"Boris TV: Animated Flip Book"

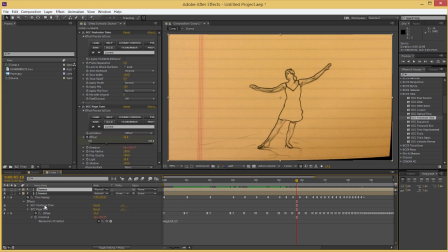12:20 And once you've done that, you can duplicate this whole track, and on the one on the bottom, take off the page turn. So now we actually have paper staying underneath the page turn effect. It's out of sync though. Don't worry, it's pretty easy to fix that.
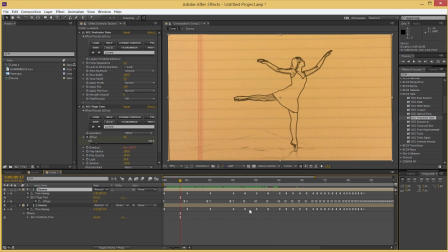12:39 Because it's always one cycle behind the page turn, we're just going to move these keyframes down one cycle. The only trick here is to make sure that they line up with this keyframe, the end of the page turn effect each time.
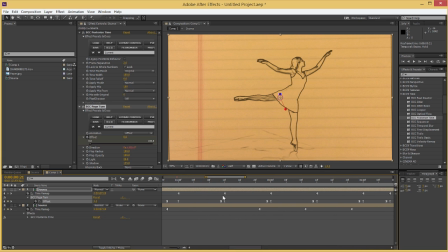12:56 And they will for the most part. They'll just change a little bit whenever they speed up. So however many times you sped up your effect will be how many times you have to realign them. Again, if they're always the same speed, you don't have to do this more than once.
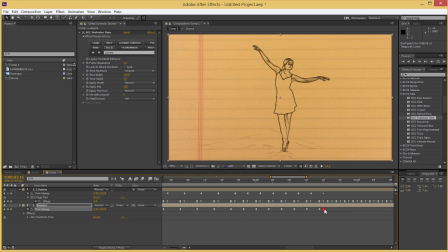13:15 And those can line up, that's all right. I'll put it one behind, but it won't really matter. There, so now it looks like the drawing is actually being laid down each time. Again, I haven't found a faster way to do this yet. If you find one, that's awesome, but this works very well.
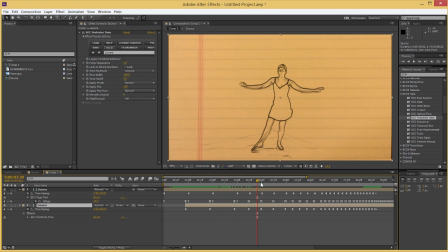13:33 And there's not that much to it, especially if you're not even going to have it accelerate. If you're just going to have it be fast the whole time, you can always just copy the keyframes.
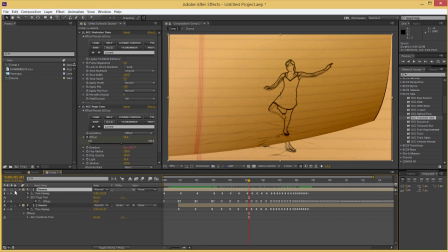13:44 Okay, so we're almost done. Just a couple of final touches here. First, of course, we need a motion blur on the pages. I did save that for last because it does slow things down in terms of rendering. But I'm going to use CC Force Motion Blur right on the layer.
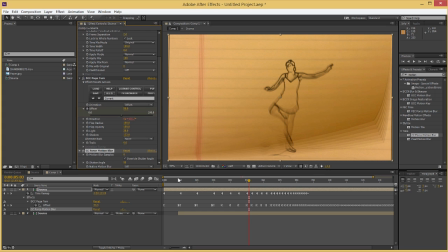14:02 And I'm going to change the shutter angle to 90 so we don't see quite so much blur happening.
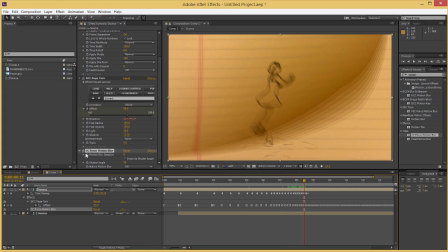14:09 And when it gets really fast, like ridiculously fast here, I'm actually going to keyframe the motion blur samples down to 1.
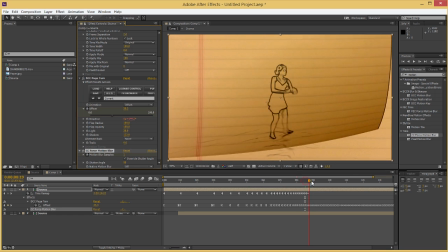14:18 Basically turning it off just makes it faster.
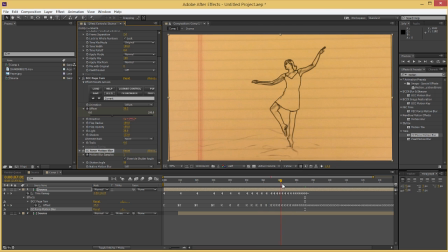14:21 So the motion blur helps a lot, but once it gets so fast that we don't really see it anymore, we need something else.
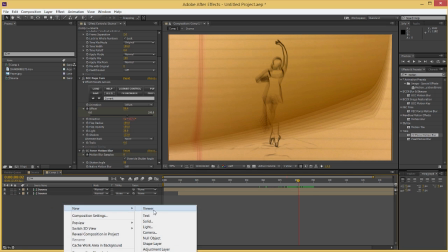14:27 And this is kind of a trick I thought of. I'm going to create a new solid, I'm going to call it roll blur.
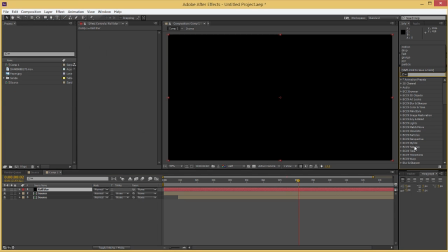14:34 And there's probably a few different ways to do this sort of thing, but I'm going to use the BCC filter Noise Map 2.
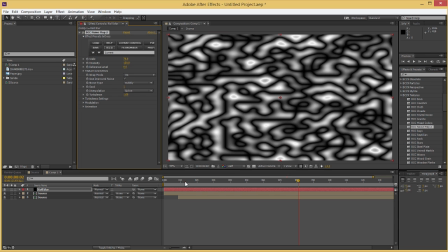14:41 It's a very obscure filter, but check this out. If we go into modulation, we're going to view the wave, and we're going to view the modulation.
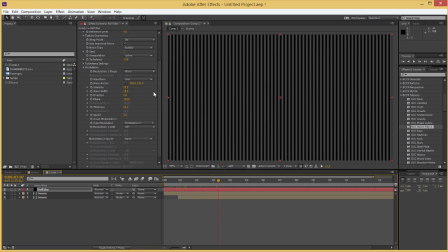14:51 So we have all these auto-animating patterns that we can just play with, which is great.
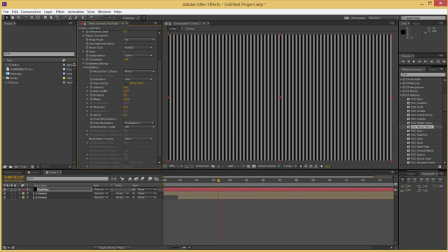14:57 So I'm going to increase the intensity and the wave width. Make sure it's nice and bright.
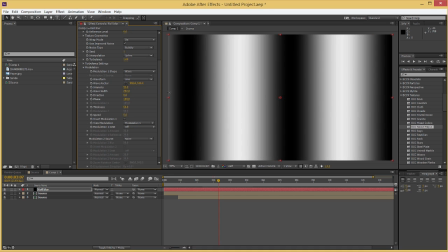15:03 Increase the wave width quite a bit. going to change the waveform to a triangle.
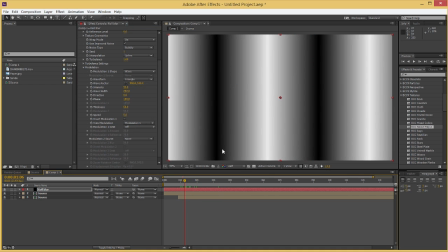15:08 So what I'm going to do is line up these patterns with the page turn.
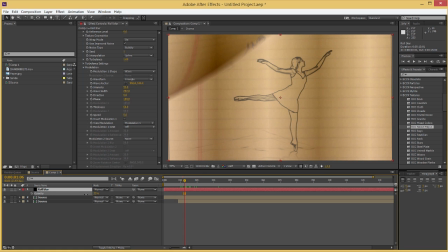15:13 I'm just going to bring down the opacity. That's a good frame to use.
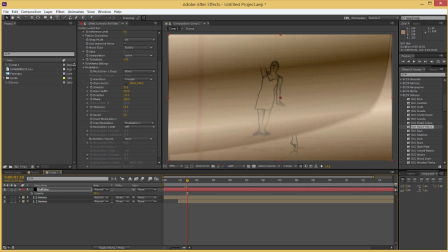15:18 I'm going to change the direction so it more or less matches the page.
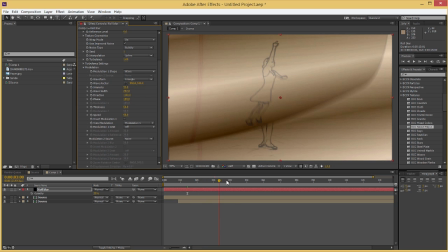15:24 And I'm going to increase the speed to about 60. So this will give the eye the impression that motion is happening downward.
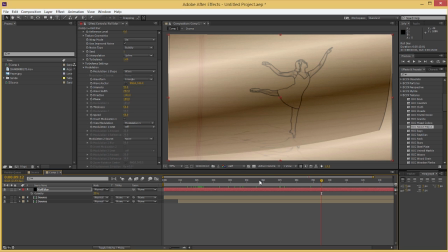15:33 It's a great little trick. We don't need it to be on there the whole time. It doesn't hurt that much, but we want to use it primarily when we get to the every other frame part of our effect.
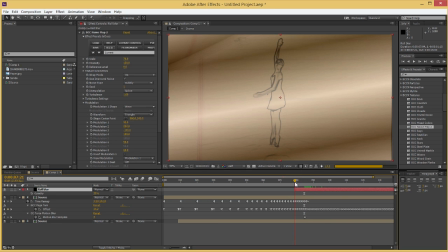15:46 About there. So I'm going to animate the opacity from 0,
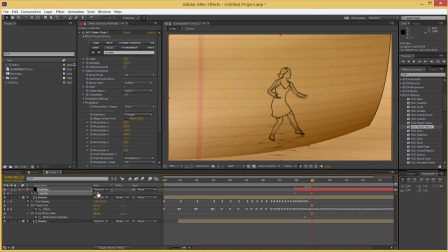15:52 bring it up to like 15, keeping it pretty subtle, and change the blend mode to multiply.
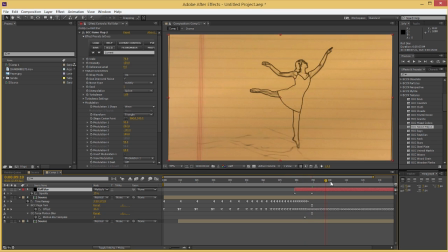16:01 So this gives us like the feeling that motion is happening even if we don't see anything moving. It's a great little trick.
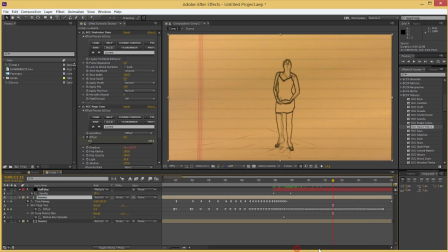16:10 Similarly, I'm going to take the actual page turn and drop the opacity around the same time.
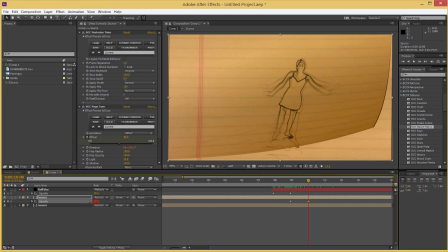16:18 Not all the way, because it does look good to keep it there. Maybe bring it down to about 60 or so.
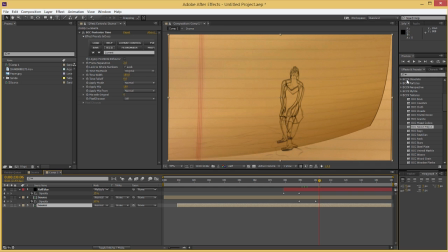16:25 And the very, very last touch we're going to add to this is a drop shadow.